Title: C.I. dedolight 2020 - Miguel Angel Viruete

hola muy buenas y bienvenidos a este vídeo tutorial sobre cómo iluminar vídeos en 180 y 360 grados para ser sinceros nuestro plan era crear un decorado en mostraros cómo se hace la iluminación y hacer un movimiento de actores y una pequeña ficción para enseñaros cómo es detalladamente una producción de este tipo de vídeos pero nos pilló el estado de alarma y ahora tenemos que quedarnos en casa y estos son los actores
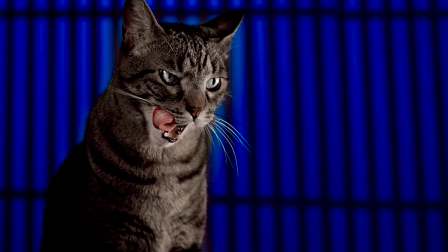26s
que hemos podido conseguir os ruego por favor que no les tengáis en cuenta que no sepan guardar las marcas exactamente. Antes de comenzar tenemos que dar las gracias a Grau Luminoteca y a TheDolite porque nos han cedido esta maleta que tenemos aquí detrás, que es con la que hemos grabado este tutorial y que además incluyen bastantes accesorios que aunque no los vamos a utilizar dan realmente unos resultados muy buenos,
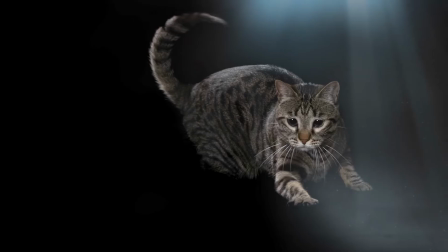48s
por ejemplo como los que hemos obtenido con estas fotografías.
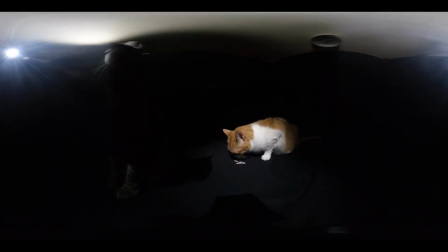52s
Lo primero que hemos hecho ha sido crear un entorno en 360 grados completamente oscuro, como os podéis imaginar con trípodes, con telas y con lo que teníamos por casa, pero sobre todo con muchísima paciencia.
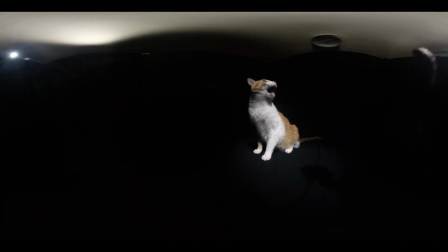64s
Luego tenemos como resultado un entorno como este, como el que estáis viendo. Si os fijáis hay una luz directa que está dando directamente sobre el sujeto de la forma más puntual posible y menos difuminada. Y luego tenemos otros dos focos que están actuando de difusores. Están rebotando en el techo que es blanco para darnos un poquito de iluminación general.
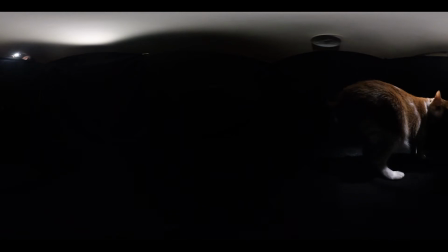83s
La iluminación que está haciendo Cristina está dando al gato directamente porque como es un gato y no se para en su marca pues tenemos que seguirles un poquito a donde quiera que vaya.
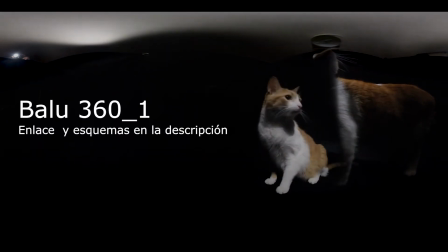92s
Una vez pasado este vídeo por edición eliminamos lo que sobra,
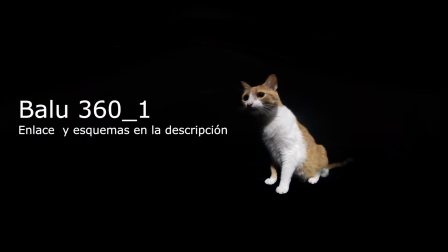95s
etalonamos y nos da como resultado este vídeo que estáis viendo ahora mismo y que podéis descargar en la descripción del vídeo. La cámara con la que estamos grabando este vídeo es una InstaEvo 360 que como muchos sabréis es una cámara de usuario y destinado además a grabar espacios abiertos por lo tanto vamos a necesitar una cantidad de luz bastante grande para poder adaptarla a la F reducida que pueden tener estas cámaras, que si mal no recuerdo, ronda una F4.
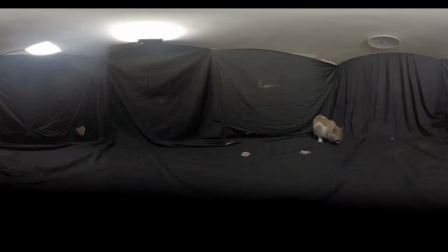123s
Aquí estamos utilizando un esquema muy parecido al que hemos visto anteriormente, pero si os fijáis en los focos vais a ver que tienen difusores. Ambos dimmers del foco están puestos al máximo, al 100%, y tenemos, como podéis ver, uno rebotando directamente sobre el techo para darnos una iluminación un poquito general y también que pudiésemos ver un poco,
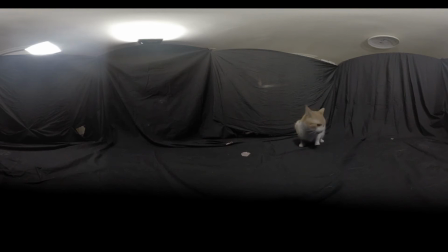143s
y luego tenemos el otro foco que está en una angulación de 45 grados dando directamente al entorno en el que tenemos a nuestro sujeto, nuestro gato, Balú. Podemos ver en este caso que la imagen que tenemos como resultado es muchísimo menos contrastada que en el ejemplo que hemos visto anteriormente.
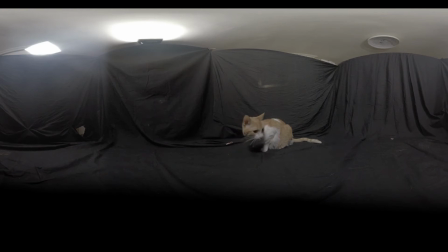161s
Si os fijáis los detalles del gato se ven muchísimo más y eso que ahora mismo está bastante pegado a la pared y no está marcando la silueta todo lo que debería el otro foco.
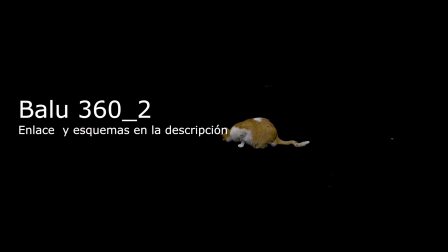170s
Y sin embargo, podemos ver que la imagen es de otra manera que en el ejemplo anterior.
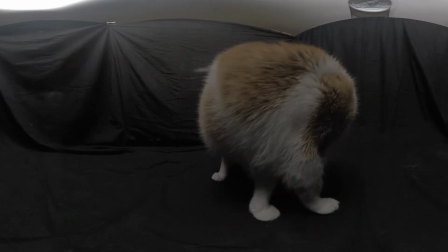176s
A decir la verdad, este no es el esquema de iluminación que hubiésemos elegido si tuviésemos que grabar con actores, porque los actores más o menos se quedan en sus marcas.
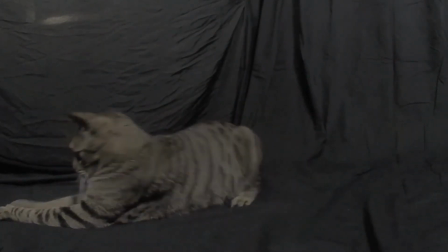184s
¿Qué pasa? Que tenemos a los gatos, así que tenemos que iluminar toda la estancia del 2x2 porque no sabemos en qué punto se van a parar.
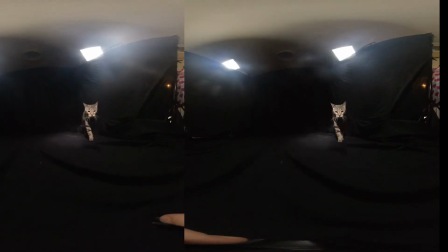191s
En el caso de los vídeos en 180 grados y 3D, como el que estáis viendo ahora mismo, tenemos toda la parte posterior que no sale en cuadro, que no tenemos para recurrir a una iluminación más habitual,
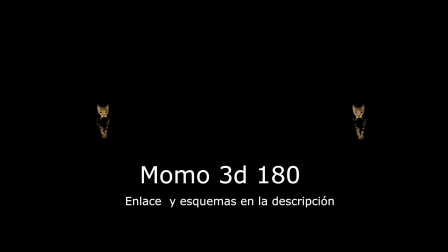202s
una iluminación que hemos visto en muchísimos otros tipos de producción. En este caso, que estáis viendo ahora mismo, estamos utilizando un esquema similar al que vimos antes, con un foco principal que ilumina al sujeto de forma directa y manual, el de añadir, y luego tenemos un doble contraluz.
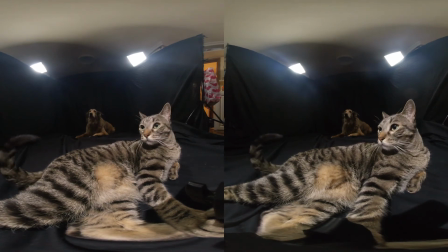219s
Si vais a la descripción y lo comprobáis, veréis que es una iluminación que les va a las mil maravillas a los fondos negros.
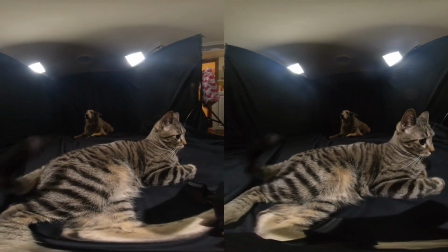225s
En 180 grados básicamente podemos utilizar cualquier esquema de iluminación que queráis,
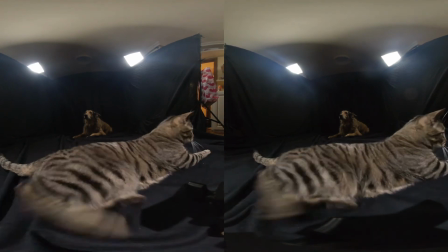229s
aunque obviamente si tenemos un fondo negro no vamos a querer utilizar ninguno que conlleve luz de fondo. Esto ha sido todo, espero que hayáis encontrado útil esta información y en breve os daré algunos otros tutoriales sobre rodaje, edición y postproducción de vídeos en 180 y 360 grados. Hasta entonces, se despide Miguel Ángel Viruete. Un saludo.